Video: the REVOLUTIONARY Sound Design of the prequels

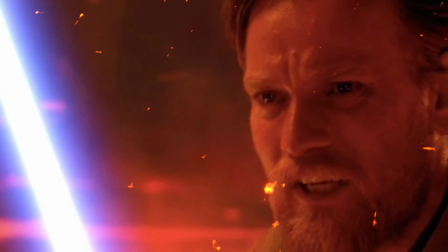0s
As underrated as the prequels are agreed to be,
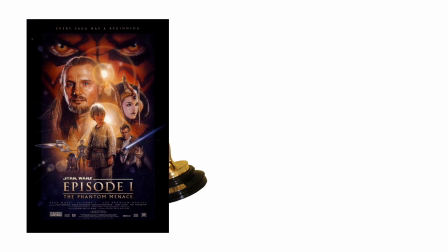2s
no one seems to acknowledge the fact that The Phantom Menace was nominated for Best Sound and Best Sound Effects Editing in 2000.
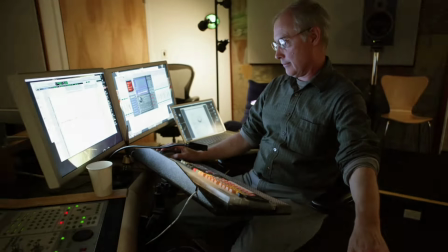10s
This is probably in part due to the innovative methods used here, like Zam Wessel's speeder, which is a 1950s electric guitar,
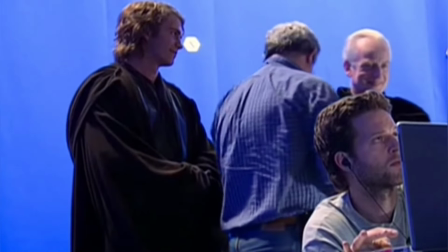18s
or even the cough of General Grievous, which was just a recording of George Lucas with bronchitis on set.
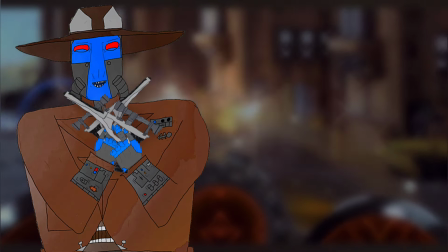24s
But today I'll go over multiple effects like these and how they were able to make a sound mix that hasn't been topped since.
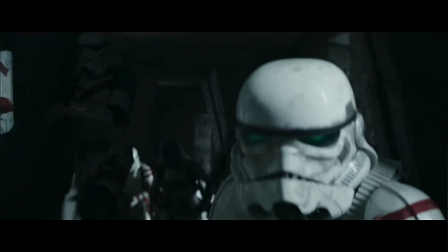33s Brains.
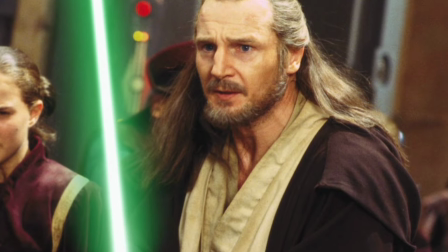37s
For episode 1, roughly 1,000 new sound effects had to be produced at the rate of about 10 to 12 per day,
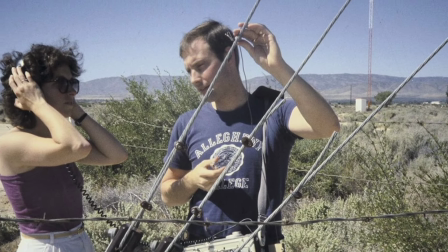45s
which means it would have taken 83 to 100 days, or about a quarter of the year,
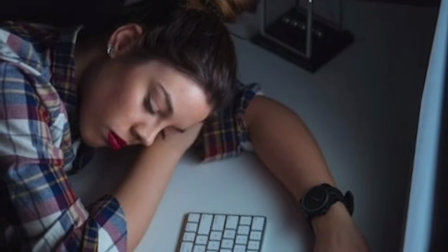50s
working non-stop to get the task done.
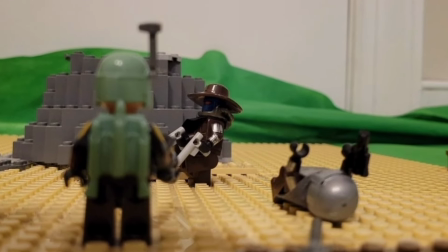52s
And this actually kind of hits home for me because I've worked on a lot of projects in the past that have taken just way too long to do.
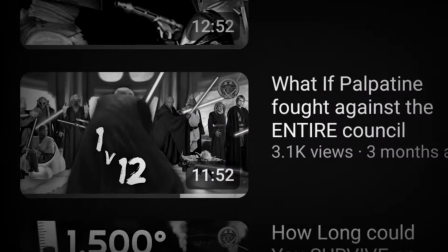60s
And yes, there have been many nights where I've stayed up till 3 a.m. trying to find the right music to use on a video.
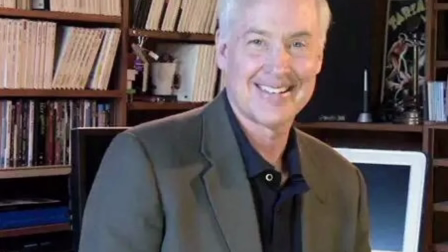65s
The sound designer Ben Burtt returned, who had also worked on all previously made movies,
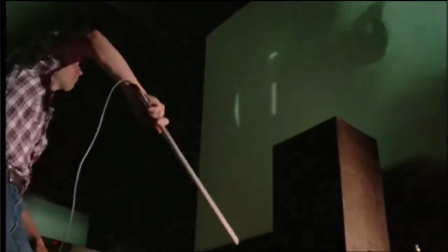71s
that being Star Wars Episode 4 through 6, and thankfully Ben is still alive and well.
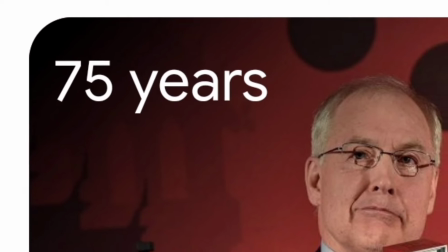76s
He's luckily only 75, so I'm sure we'll get many more years with him yet.
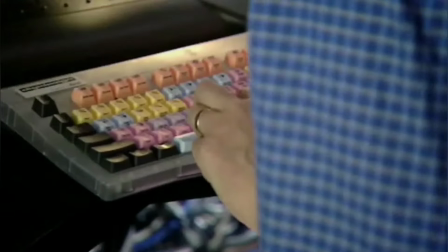81s
When he came on this production for The Phantom Menace, Ben actually used the synclavier, which is alike to the synthesizer,
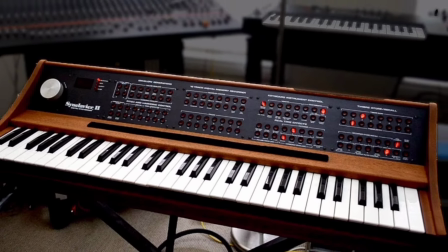87s
and was basically like a keyboard that played an expansive library of sound effects
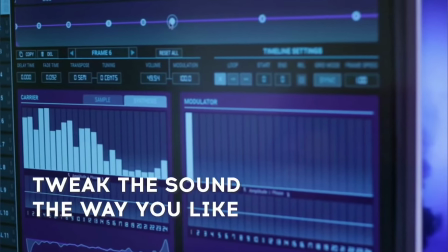92s
and variations of said sound effects on each key rather than musical notes.
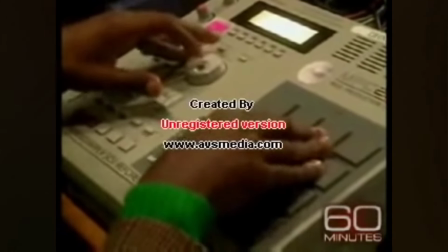97s
I feel like Kanye West also had a thing like this in an interview I saw, but they're probably completely different instruments.
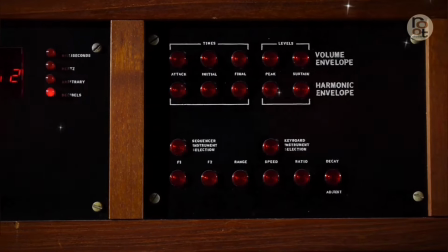103s
It's still pretty cool that you could have like a keyboard like this that you could just do all of the mixing and sound effects for just by playing on it.
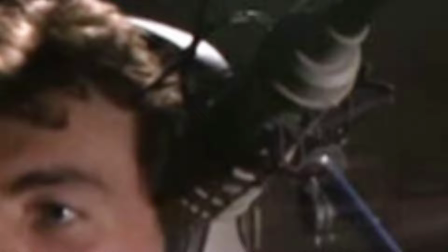110s
Definitely a good innovation and technology here for the prequels. Also, for all the information on the Phantom Menace's sound effects in this video,
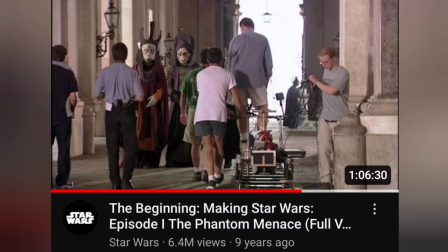118s
I'm reading from the Making of Episode 1 book, which I happen to own as I couldn't find much on it from the internet.
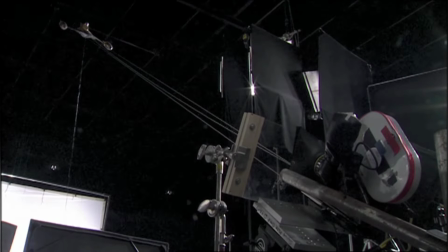124s
I mean, usually those behind the scenes documentaries are pretty good, but they had basically nothing on the mixing for this one.
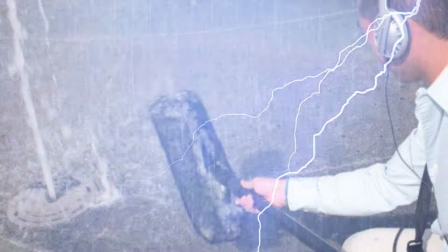131s
And 1 out of 3 really cool random facts about the sound effects from this movie is that 1,
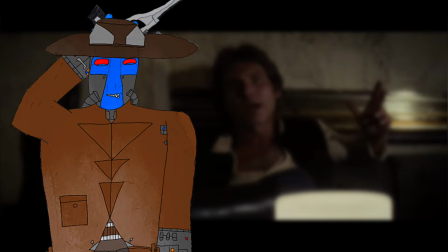136s
for the sound effects of the crowds that were crucial to the excitement felt during the pod race scene, Ben Burtt went to a 49ers football game and brought a revolver there, which he fired up and then recorded the crowd's audible reactions.
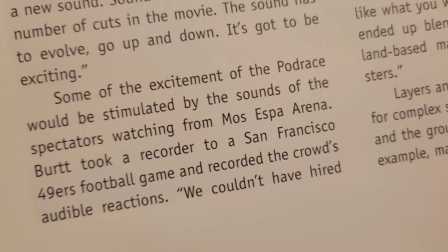150s
Okay, just kidding on that one, but I seriously thought when reading this that it said revolver, not recorder.
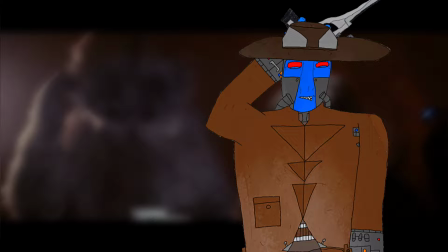156s
And I mean, Ben would be pretty unhinged if he managed to pull that one off, but hey, pretty based at the same time, right?
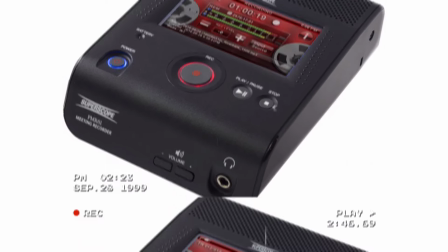162s
But yeah, he brought a recorder and caught their reactions to the game, as Lucasfilm wouldn't be able to hire that many people for that sort of sound effect.
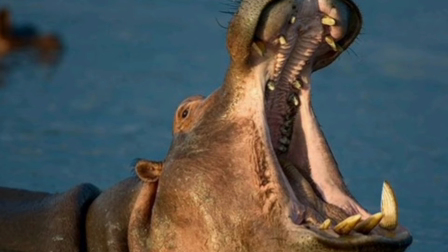170s
Also, for the sea monsters, he started with whales, but according to Lucas, this was too high-pitched, so the sound was changed to a mix of deep marine life sounds and land-based mammals as well.
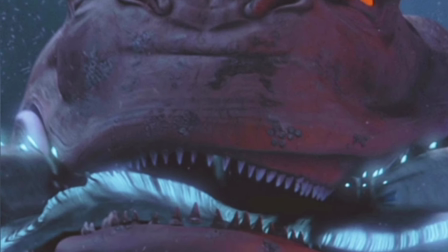183s
And yeah, those creatures definitely had more of a deep sound, which was apparently supposed to fit
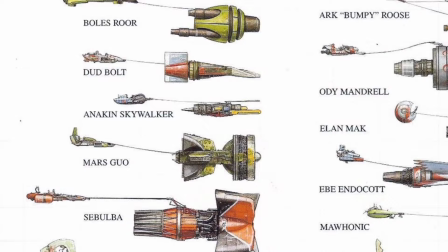188s
with sort of the murky look of the visual effects done by Dennis Moraine. For most of the ships and vehicles, they used World War II aircraft propeller noises, but slowed down, and they almost always have some sort of pulse to them rather than a constant hum.
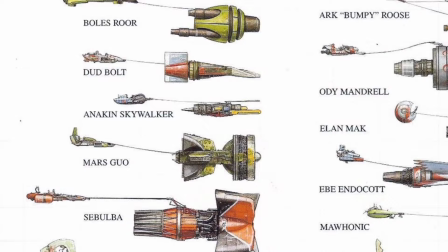208s
And also they were altered digitally, but for the tanks of the ground battle, the team opted to use the raw sounds of the motors instead. Expanding upon the pod racers more, Ben does his best to give all the ships in Star Wars their own personality to fit their respective characters.
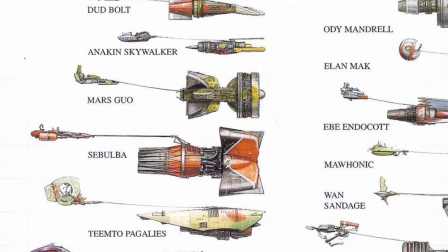225s
And for the pod racers, there could, in his own words, be many moods like powerful, angry, comical, smooth, cool, hip,
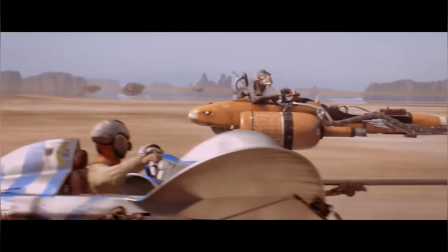234s
old-fashioned, goofy, or dangerous. And I guess Sebulba may be dangerous, hip, one of those, I'm not really sure.
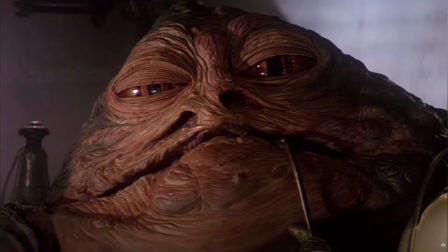240s
Definitely one of the better sounds in here, I would say.